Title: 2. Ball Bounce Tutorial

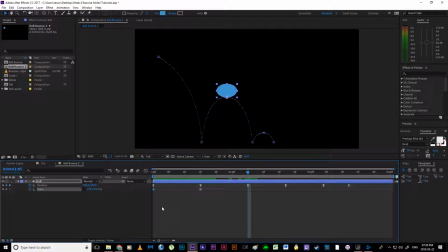1239s
Control or Command C to copy that frame, and then Command or Control V to paste it. Alright, and now I'm just working smart and not hard. When it hits the ground, it's going to squash again.
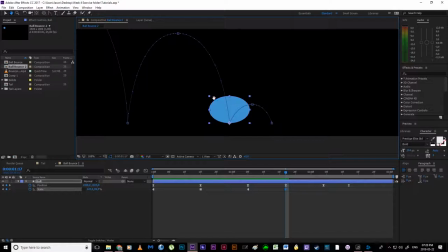1252s
So Control C, Control V to paste that, but it's not going to squash as much, right? It's not falling as fast or from as high off the ground.
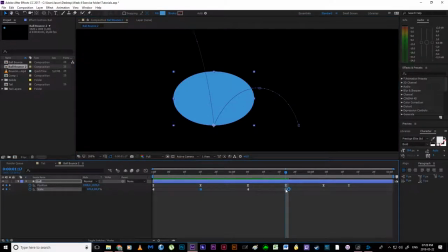1260s
So I can copy this frame across to over here just to get like my basic maths down, but then I can change the value. So instead of 120/80, I'm going to make this 110/90, and now it's not squashing as much.
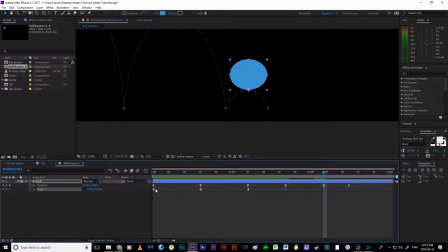1275s
It's then going to reach the top of its arc over here, so I can simply copy paste my first keyframe again where it's a perfect circle, and on the very end I'm going to copy paste my squash. We need to remember to add squash on our final impact.
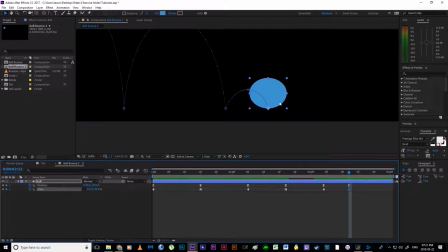1289s
Alright, if we've added squash up until this point and then we forget to add it on the end, it's very visible. It looks like the character has died in mid-air. Alright, but the squash is not going to be anywhere near as big. So instead of 110/90, I'm just going to make it 105/95.
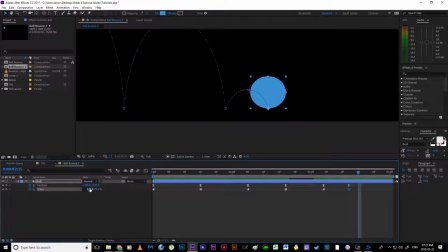1308s
And then I'm going to count out 1, 2, 3 frames, and we can make it a perfect circle again.
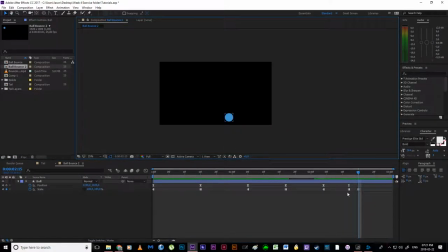1314s
And that just gives us our nice little blip at the end. Okay, now I can select all these keyframes, and I can hit F9 to add easing. And I can play it back and see what's happening. Okay, it's looking a little bit more interesting.
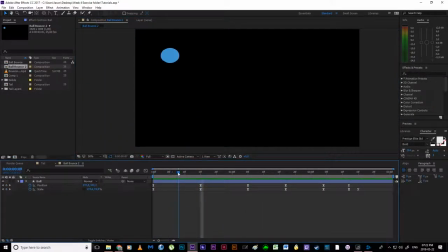1327s
But it's not behaving as a ball would just yet. As you can see, my ball is currently squashing down before it hits the floor, which would not happen. Okay, there's nothing sort of acting upon this ball to cause it to take this shape just yet.
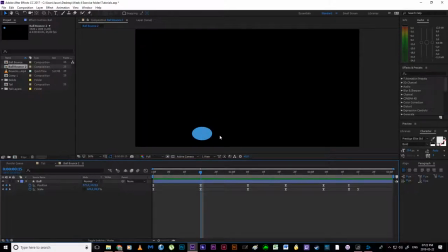1342s
So, I'm going to go to where I've keyed out the squash, and I'm going to hit page up twice, 1, 2, right? That's Command with the left arrow key, 1, 2 for those of you on a Mac. Okay, and I am going to copy paste this keyframe.
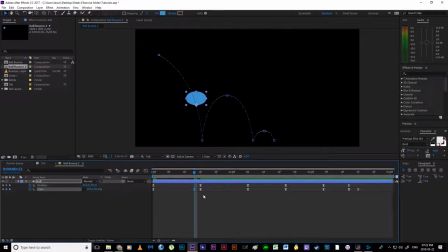1357s
Control C, Control V, Command C, Command V. Alright, whenever I say Control, you little Mac users, it's Command. Alrighty. Now, I'm going to swap the values, because what's actually happening here is as the ball is gaining speed, we're exaggerating a cartoon bounce, this ball is, in our mind's eye, going to get taller.
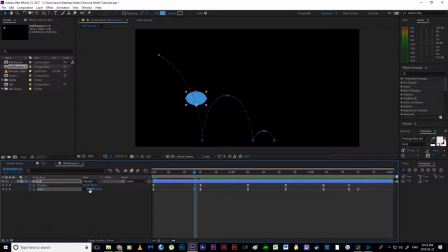1376s
It's going to stretch out before it hits the ground. So I'm just going to swap these values around. We'll make this 80, and we'll make this 120. Okay. Hits the ground, boom. Two frames later, I can simply copy paste this key. It stretches up again, and then it becomes a perfect circle.
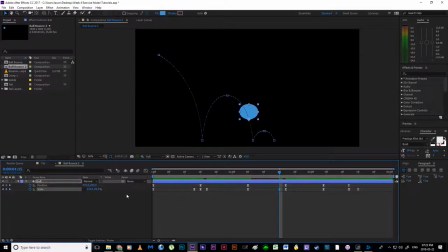1395s
Hits the ground, two frames beforehand, I'm going to copy paste this key, and I'm going to swap the values, 90/110. Two frames afterwards, 90/110. Alrighty, and we can be a little bit more lazy towards the end over here.
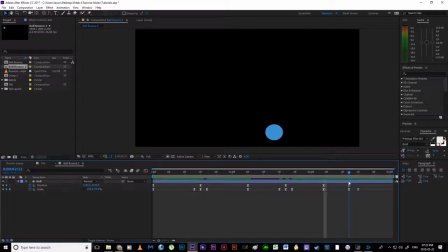1415s
Alright, so what we've done at the very end, because it's falling from such a low height, it's technically just a little bubble, like a little blip on the end. We don't need to add a stretch to this, okay? But we do need to then adjust the timing so that we don't have it
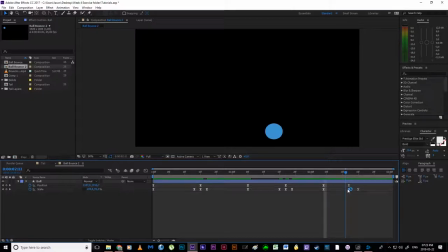1431s
turning into a squashed object before it hits the ground. So we can get to that when we jump into the graph editor. But if I were to play this back, already we've got a better idea of what's actually happening with this ball.
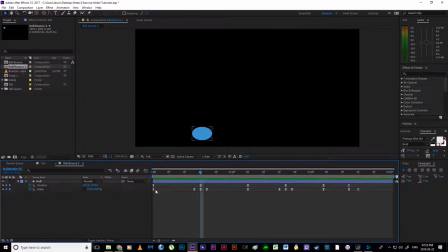1443s
We're starting to get to that. Okay, so now we're going to select one of our scale frames and we're going to jump into the graph editor. Now the graph editor for scale is a little bit more scary than position. And the only reason for that is because scale has got two values to work with.
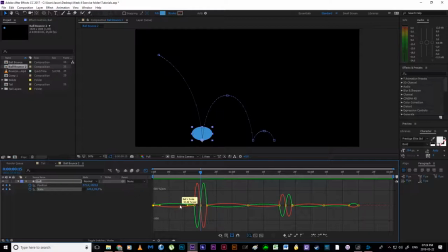1461s
It's got width and it's got height, right? So it needs to represent those two values with a green line and a red line so that we can tell the difference. The only thing that we need to do for this exercise, though, zoom in, drag myself over so I can see what I'm working with, and we just need to work with this little frame over here and this little frame over here for now.
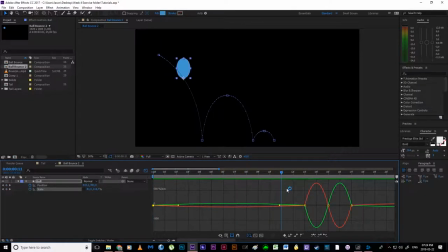1480s
If I drag through, this squash is taking, or stretch rather, is taking, it's happening too soon. right?
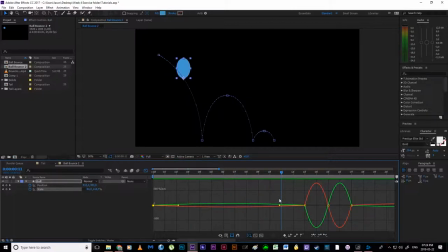1489s
It's beginning to deform, but it's not moving fast enough, right? It's not believable that it's picked up enough speed for that change to occur just yet. We actually want that change to happen about here at the very soonest, okay?
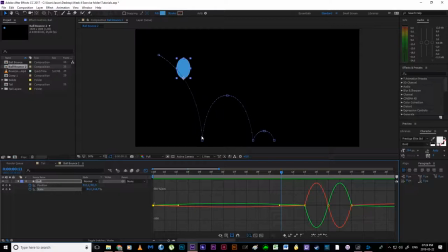1503s
And I'm just basing that off of visually gauging the size difference between these interpolation points in our visual view over here. So all I need to do, select one of these frames, click on the little yellow circle and drag it out.
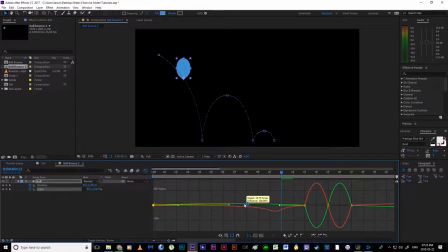1520s
Okay, notice that I can drag this up and down. Now, as I do this, you'll see that it's changing the size of my ball. We don't want that to happen. We want to make sure that we just keep it on this thick black line that's being used as reference.
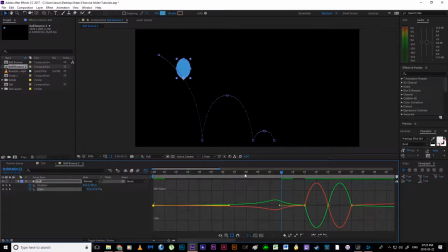1533s
We'll do the same thing with the green. And there we go. I can even drag this a little bit further backwards. Like so. And if I scrub through this now, perfect circle, slowly easing into a transformed circle until it hits the ground.
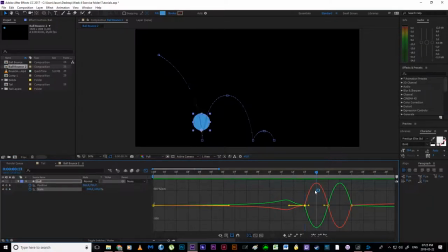1551s
Boom. We don't need to worry about this little transition. It actually helps break the sudden shock of the squash. So having that little transition there is actually quite useful. Okay, and then I can hold down spacebar to get my little hand tool,
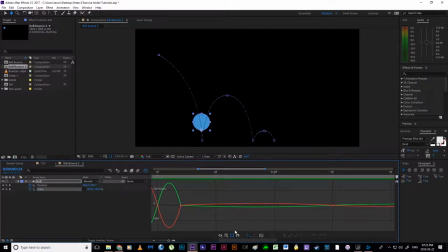1567s
and I can drag myself along the timeline here, or I could use this little slider to move myself. Okay, and what we're seeing over here is the auto zoom taking place, right? So these arcs over here are automatically zooming to fill up the space as we get rid of these arcs here.
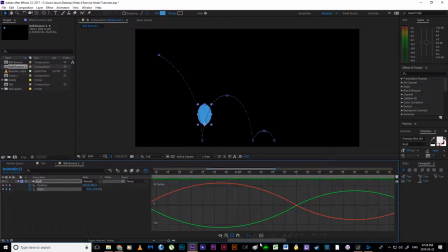1583s
So if your thing is constantly morphing and changing like a bad acid trip, don't freak out, it's meant to do that. Okay, so now we're having the same thing. Okay, this ball needs to have most of its change from a sort of oblong circle to a perfect circle.
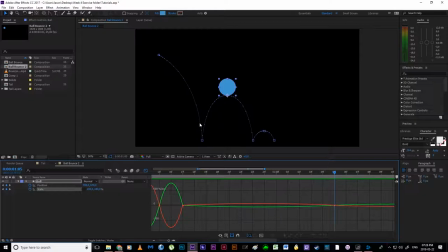1600s
It needs to happen in this space, right? Because this is where most of the speed is occurring. All that means is that we drag these little circles in a little bit on this side and all the way out on this side over here.
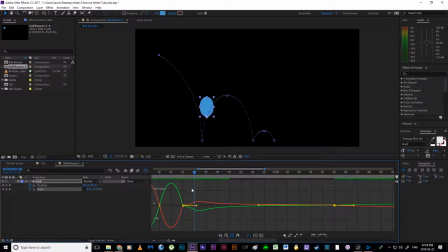1619s
Okay, so if I scrub through, most of my change is taking place. In fact, I would even expand this a little bit further. So most of our change is taking place over here. And then it's almost a perfect circle before it even gets to the top of the arc, right? That helps to sell the idea that we've lost energy, right? Slowing down as it goes.
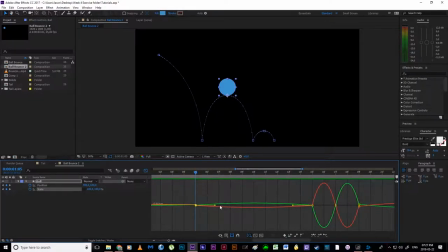1638s
Then, the same thing that we did at the very beginning. We don't want our change occurring too soon. We want it happening sort of here at the bottom of our arc. So we're just going to drag that out. Alright, simple as that. Now the graph editor can be very confusing. You really shouldn't feel bad if it takes you a little while to get used to it.
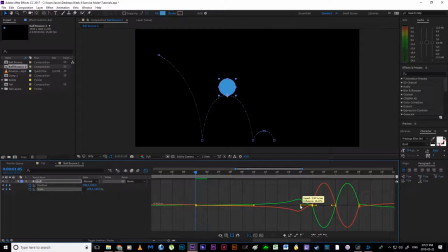1655s
Myself, I only got used to the graph editor in my third year. Alright, something that I avoided like the plague, but I regret that because my animations while I was studying could have been so much better had I actually taken the time to practice. Alright, that's all it comes down to. It's practicing. Okay, so we have that transformation taking place.
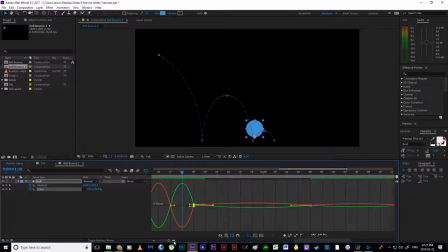1673s
We've got a weird little blip over here that I want to try and just make sure that that's not going to cause any serious issues. So let's just get them all lined up over there.
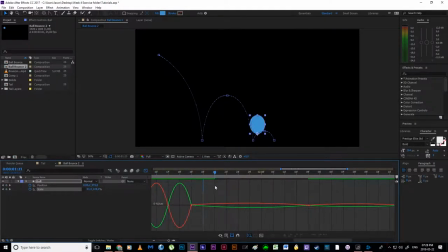1690s
Okay. Alrighty, so then we want the same thing, right? We want most of our change to be occurring here at the beginning. This way. Okay, perfect circle.
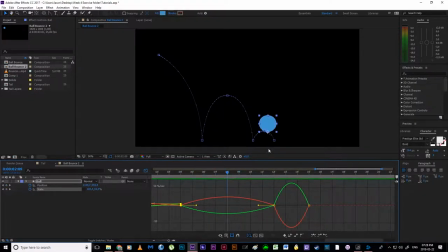1707s
Now, if you remember, we didn't add a stretch, a tall portion of the circle before this impact. All right. The reason being that it wasn't really falling high enough in order to warrant it. But what's currently happening is that we are easing into that squash a little bit too soon.
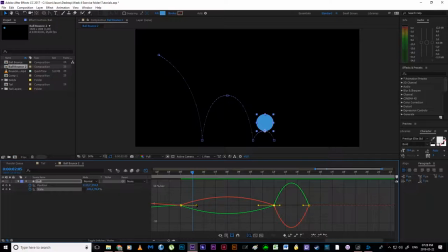1725s
So we do need to still remember to just affect this so that it only really takes place at the very end as it hits the ground. Okay. Boom.